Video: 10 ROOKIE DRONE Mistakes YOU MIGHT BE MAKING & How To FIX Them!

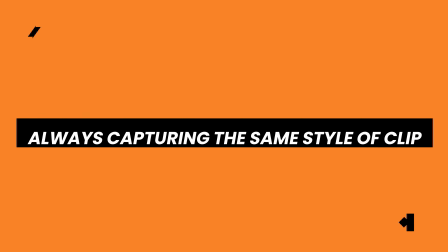(12:09)
The next mistake you might be making, and again I was guilty of when I first started flying a drone,
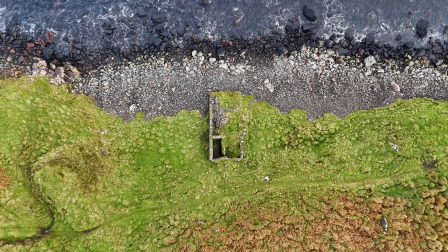(12:14)
is capturing the same type of clip over and over again.
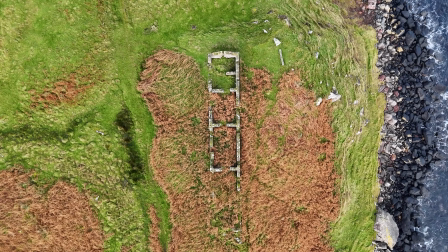(12:18)
Even if you're capturing lots of different points of interest, if you always do the same move or capture the same vantage point,
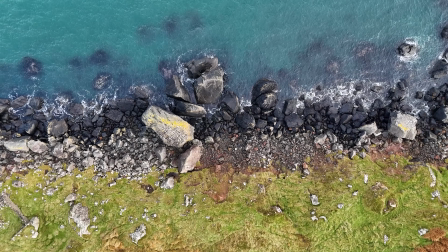(12:26)
your clips can look very samey and very similar, and this will just lead to you getting boring looking drone sequences.
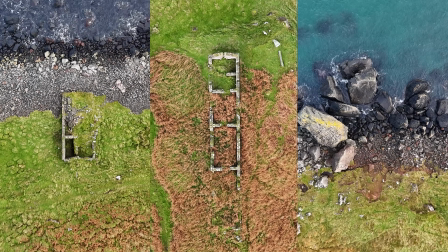(12:33)
So if you take a look at these examples, these are all different points of interest,
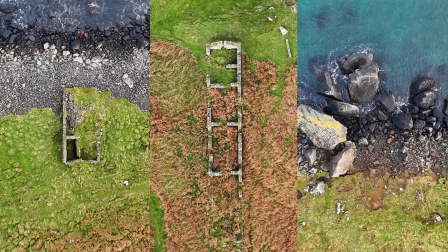(12:37)
but because I captured from the top down vantage point every time, all the clips look very similar and very samey.
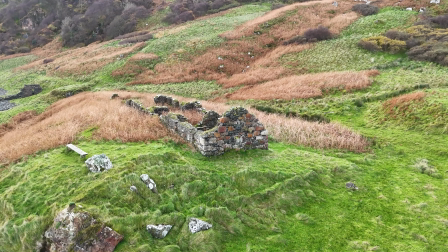(12:44)
So to fix this, what you want to do is try to capture a different move or capture from
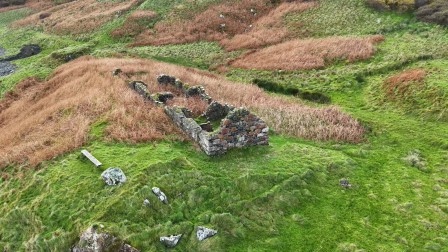(12:50)
a different vantage point for each subsequent clip that you record.
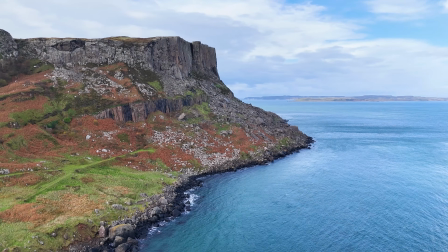(12:55)
So every time you stop recording and start capturing a new clip, make sure to move your drone into a different vantage point than before.
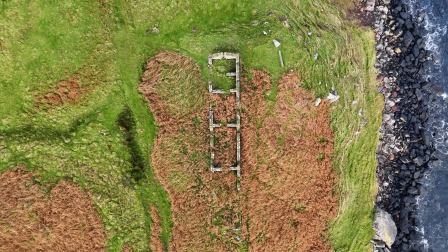(13:02)
So if your drone was up high, then try to get it down low. If your gimbal was pointed straight down, getting a top down, then point it towards the horizon. And if you do this every single time you hit record, this means that you will come away from your location with lots of varied clips that you can use when editing your sequences.
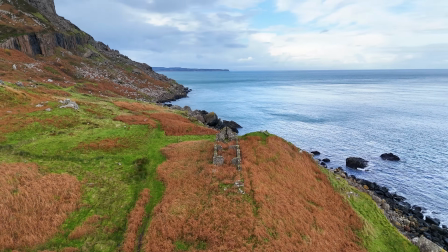(13:18)
Moving on to the next mistake you may be making when capturing drone footage, and that is doing hard rotations.
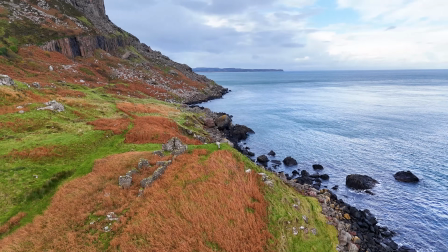(13:25)
But this one is super simple to fix, and it can make a dramatic improvement to the quality of your drone footage.
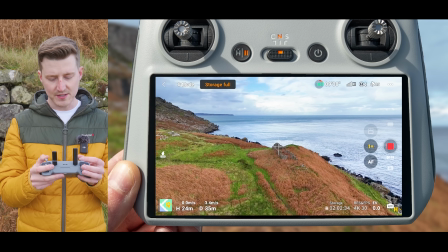(13:31)
So as you're recording a location or point of interest, you may be trying to keep your point of interest centered.
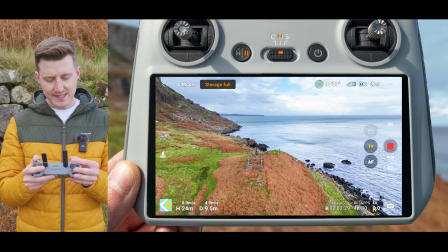(13:38)
But the way you're doing it is by making these hard rotations on the joysticks,
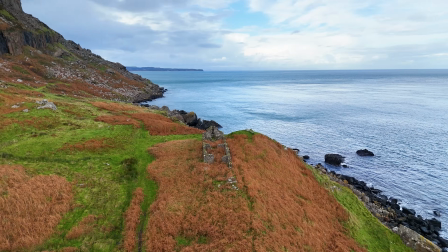(13:43)
and this results in very jerky movement, and this obviously does not look very good. So I have 2 things you will want to keep in mind to help prevent this from happening.
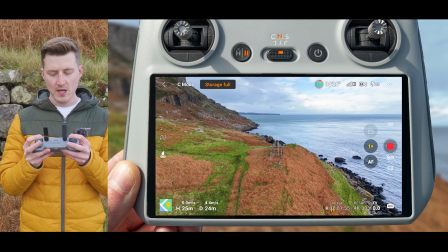(13:53)
Firstly, as you record a clip, do not change direction. So if you have started rotating the drone round left as you're recording,
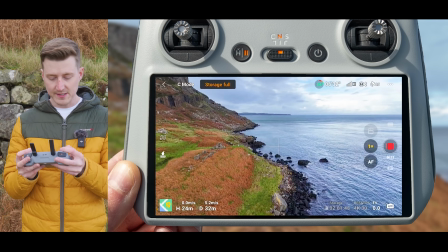(14:02)
do not then suddenly move right and then suddenly move left again and then move right again.
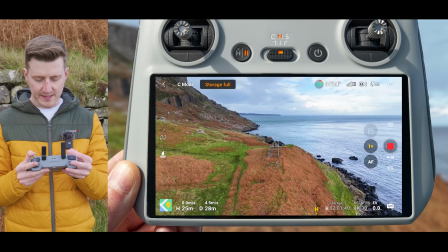(14:07)
Instead, once you start rotating the drone in a certain direction,
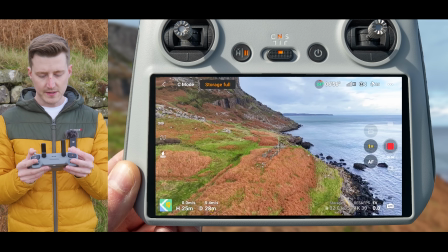(14:11)
in this case I'm rotating it left, then you will want to keep rotating the drone left.
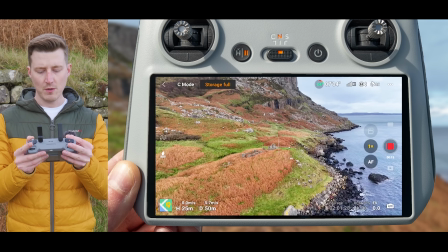(14:16)
You don't want to then all of a sudden move and start rotating the drone right. Once you have committed to one direction as you're recording,
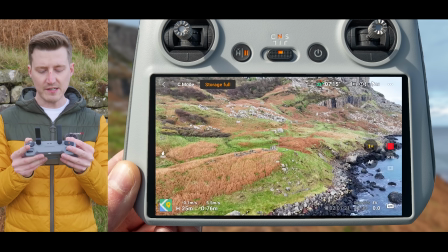(14:24)
you want to continue moving the drone in that direction until you then stop recording.
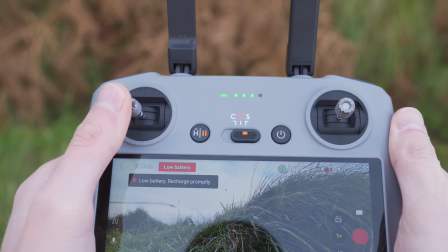(14:29)
Second, you want to be very gentle on the joysticks as you move it away from the center point.
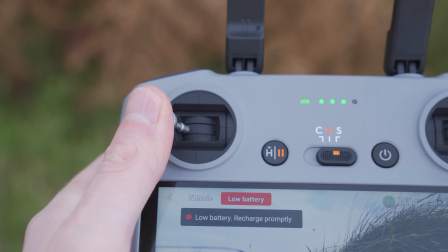(14:36)
Don't think of the joysticks as an on-off button. You don't want to push the joystick all the way to the left or all the way to the right when you want to make a turn.
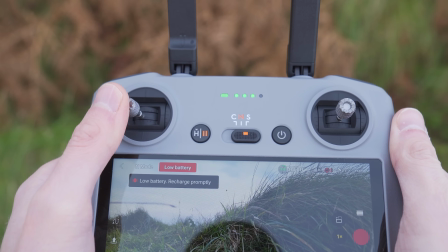(14:44)
Instead, you want to slowly move it away from the center point until you get the speed of the rotation that you desire,
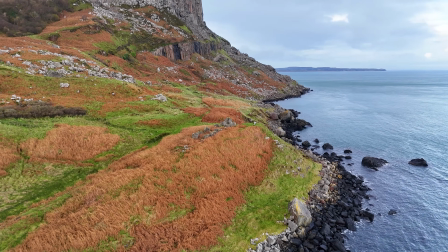(14:50)
and then hold your fingers or thumbs in that position and don't move them,
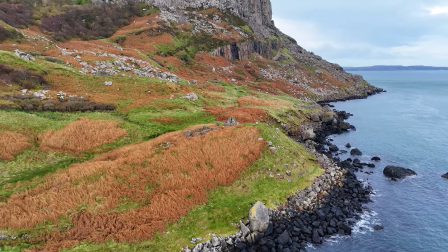(14:54)
so you get one nice consistent rotation with your drone, and this will just look so much better.
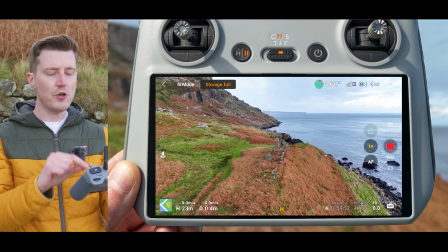(15:01)
Now, something else that you want to avoid is using the controller screen to move the gimbal.
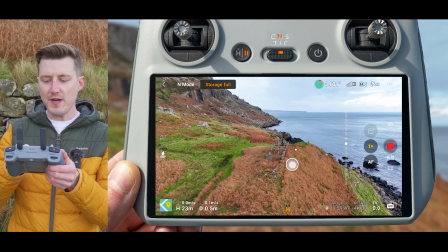(15:06)
So if you press and hold on the controller screen and drag your finger downwards or drag your finger upwards,
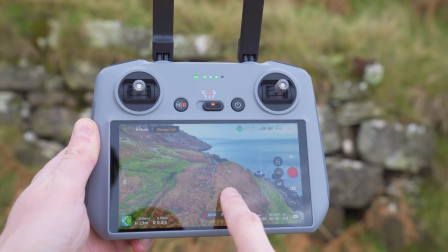(15:13)
you can actually move the gimbal up and down, but I do not recommend doing this.
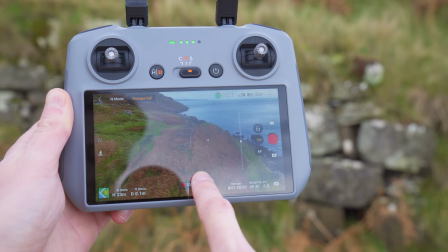(15:18)
Firstly, if you're doing a drone move and you've got your thumbs or fingers on the joysticks and you're moving the drone around, then it's going to be hard to do that while touching the controller screen to move the gimbal, and this is going to result in jerky gimbal movement.
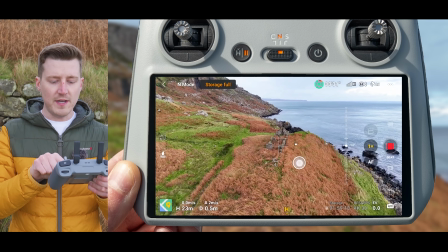(15:33)
But also, if you're using your finger on the controller screen, it's quite hard to move that gimbal in a smooth way.
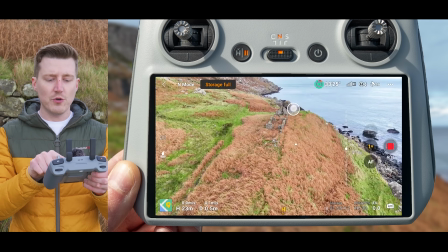(15:41)
I find 9 times out of 10, you're going to get jerky gimbal movement.
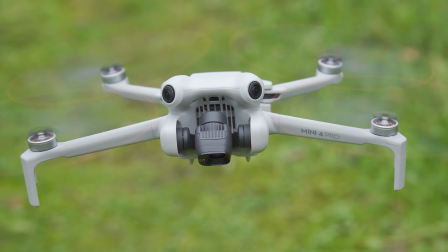(15:46)
Instead, you want to use the scroll wheel on the back of the controller.
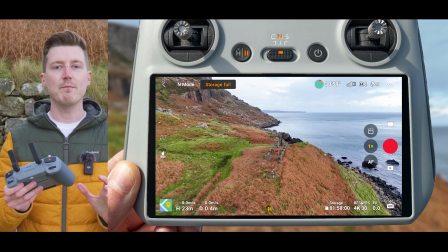(15:50)
Now, something else you want to watch out for is having your gimbal speed set too fast for your own personal preferences.
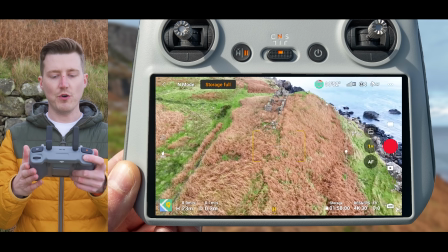(15:57)
So you might already be using the scroll wheel in the back of the controller, but you find that gimbal movement is just too fast.
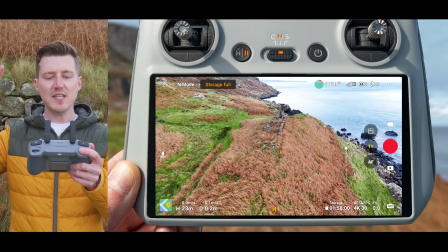(16:04)
You can never seem to get a nice, slow cinematic movement. Every time you move that scroll wheel, it's moving up too quick or moving down too quick.
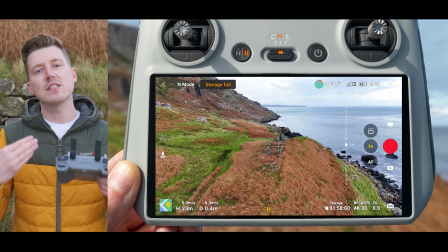(16:11)
Well, you can actually go into the settings and decrease the speed of the gimbal to make this much easier to control.